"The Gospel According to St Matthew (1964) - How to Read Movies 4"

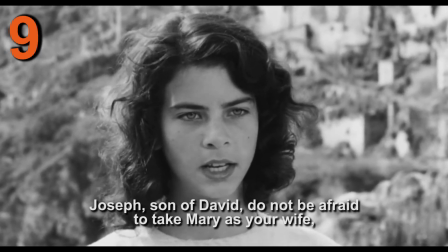234s Giuseppe, figlio di David, prendi pure con te senza esitazione Maria tua sposa, perché quello che è generato in lei è opera dello Spirito Santo.
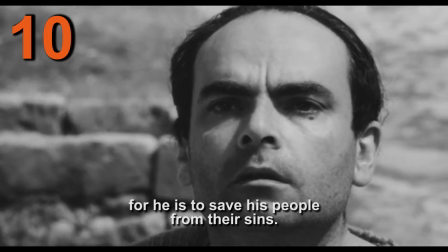243s Essa partorirà un figlio e lo chiamerai Gesù. Egli infatti salverà il tuo popolo dai suoi peccati.
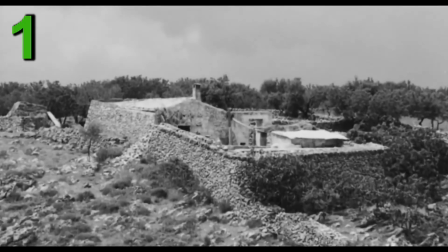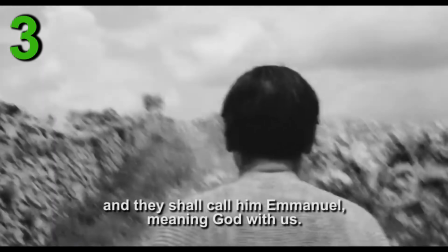256s Ecco, la Vergine concepirà e darà alla luce un figlio, e lo chiameranno con il nome di Emanuele, che vuol dire Dio con noi.
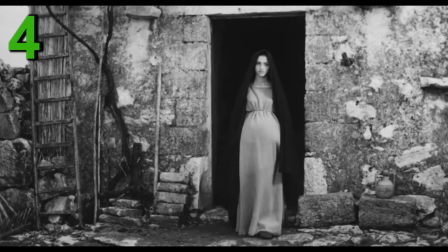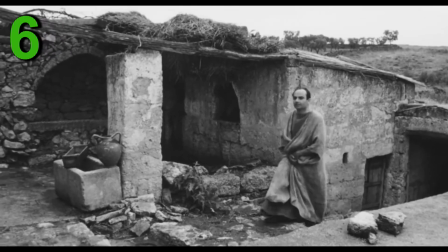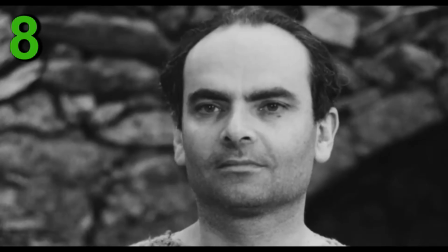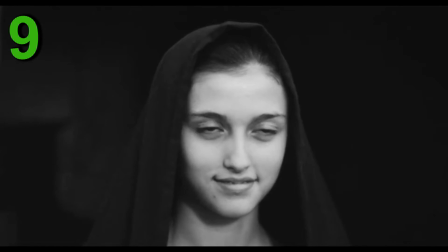So we have 30 shots in total here, more or less evenly distributed between the 3 scenes. Let's look closely at the opening scene where Joseph discovers to his horror that his fiancée is pregnant by someone else.
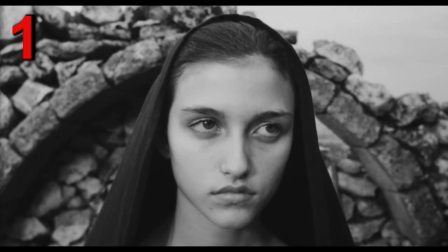309s
What's really clever here is the extremely simple way that Pasolini expresses their alienation as a couple.
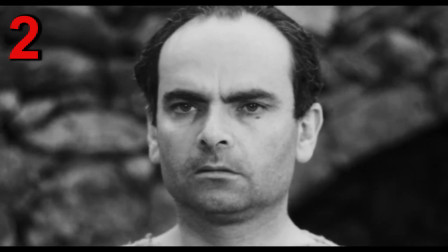315s
They start together, as a betrothed couple should, swapping close-ups in reverse shot.
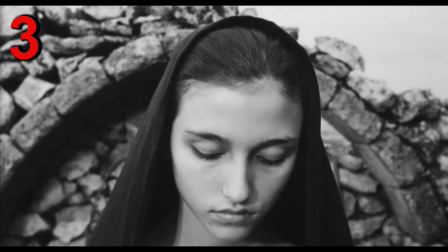322s
But something is wrong, shown in their expressions, and they're looking down at Mary's swollen belly.
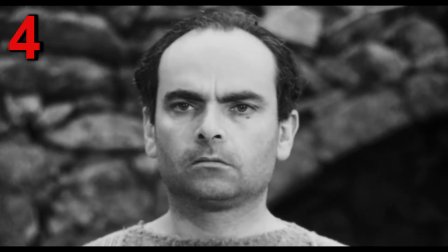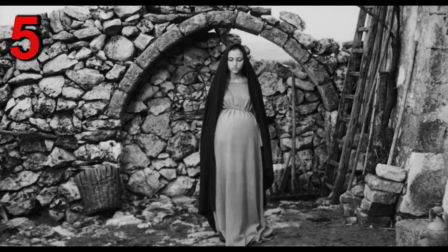333s
And then they exchange a long shot, still sharing the same shot size. But Joseph turns away.
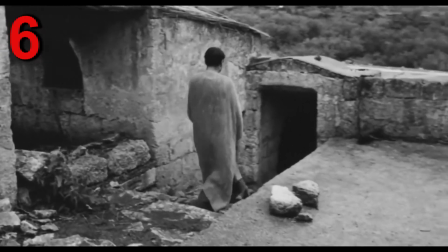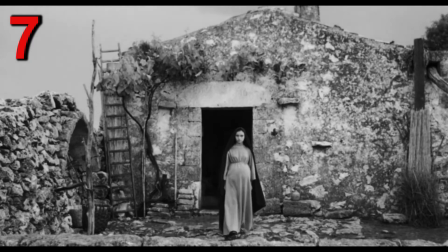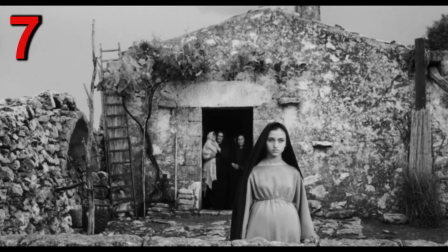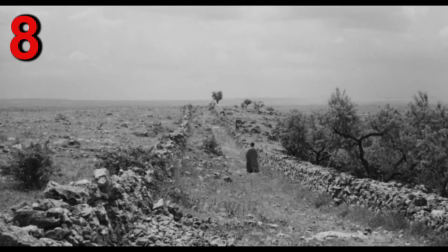369s
And now Joseph is in extreme long shot, walking away from Mary and her family.
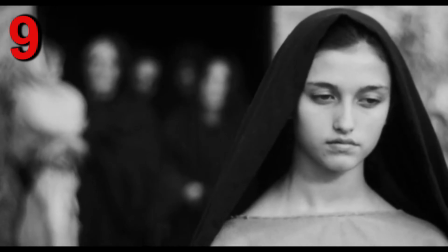377s
And Mary is now in medium close-up, head and shoulders.
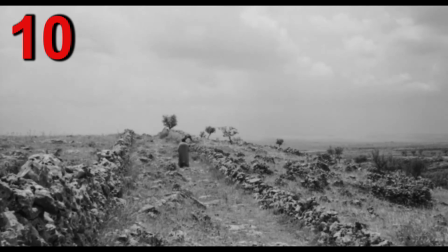384s
And Joseph still in extreme long shot. Finally, to cap it all, we see Mary in big close-up,
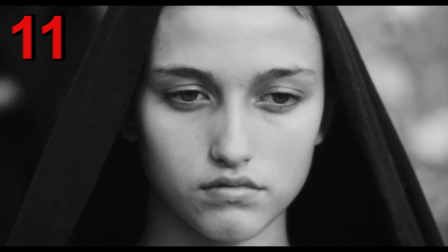392s
the most extreme contrast between the two protagonists, or rather antagonists at this particular time. Now, there's a point I haven't made yet in any of these analyses, which is this. It's not that a particular sequence of shots or shot size or camera movement or angle means the same thing across different movies,
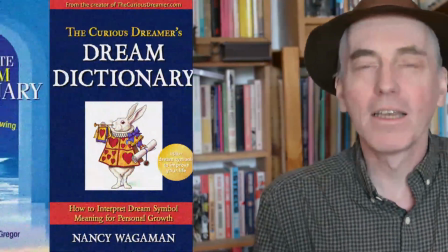415s
especially by different filmmakers. That would be daft. It would be a bit like those dictionaries of dream symbols which you find,
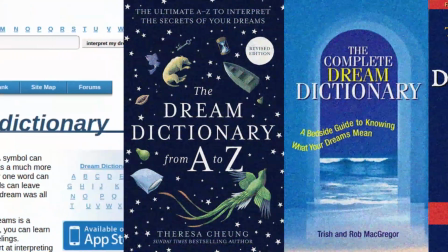423s
which regardless of the history and psychohistory of the individual having the dream, give a universal definition of what a symbol means.
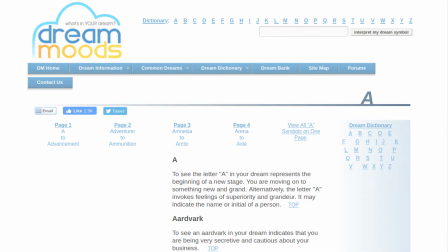432s
Let's imagine for a moment that you just dreamt of an aardvark. You can see I didn't get very far down the dictionary for this research.
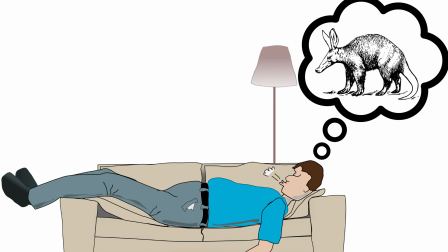438s
According to this particular dictionary, an aardvark in your dream indicates that you're being very secretive and cautious about your business. This is clearly absurd. I mention this because someone raised a very good question about my early analysis of the scene from Scorsese's Taxi Driver.
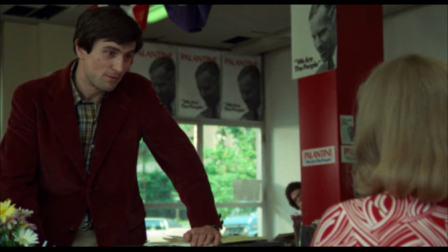456s
While I said the low angle on Travis in the first part of the scene is putting him under pressure,
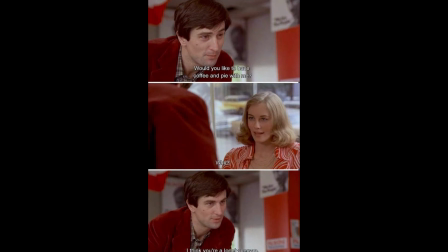462s
this friend pointed out that quite often a low angle on someone gives them power. Here's a rather famous one.
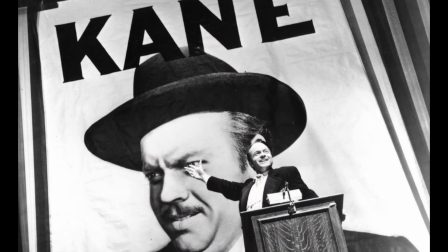472s
So this is my point.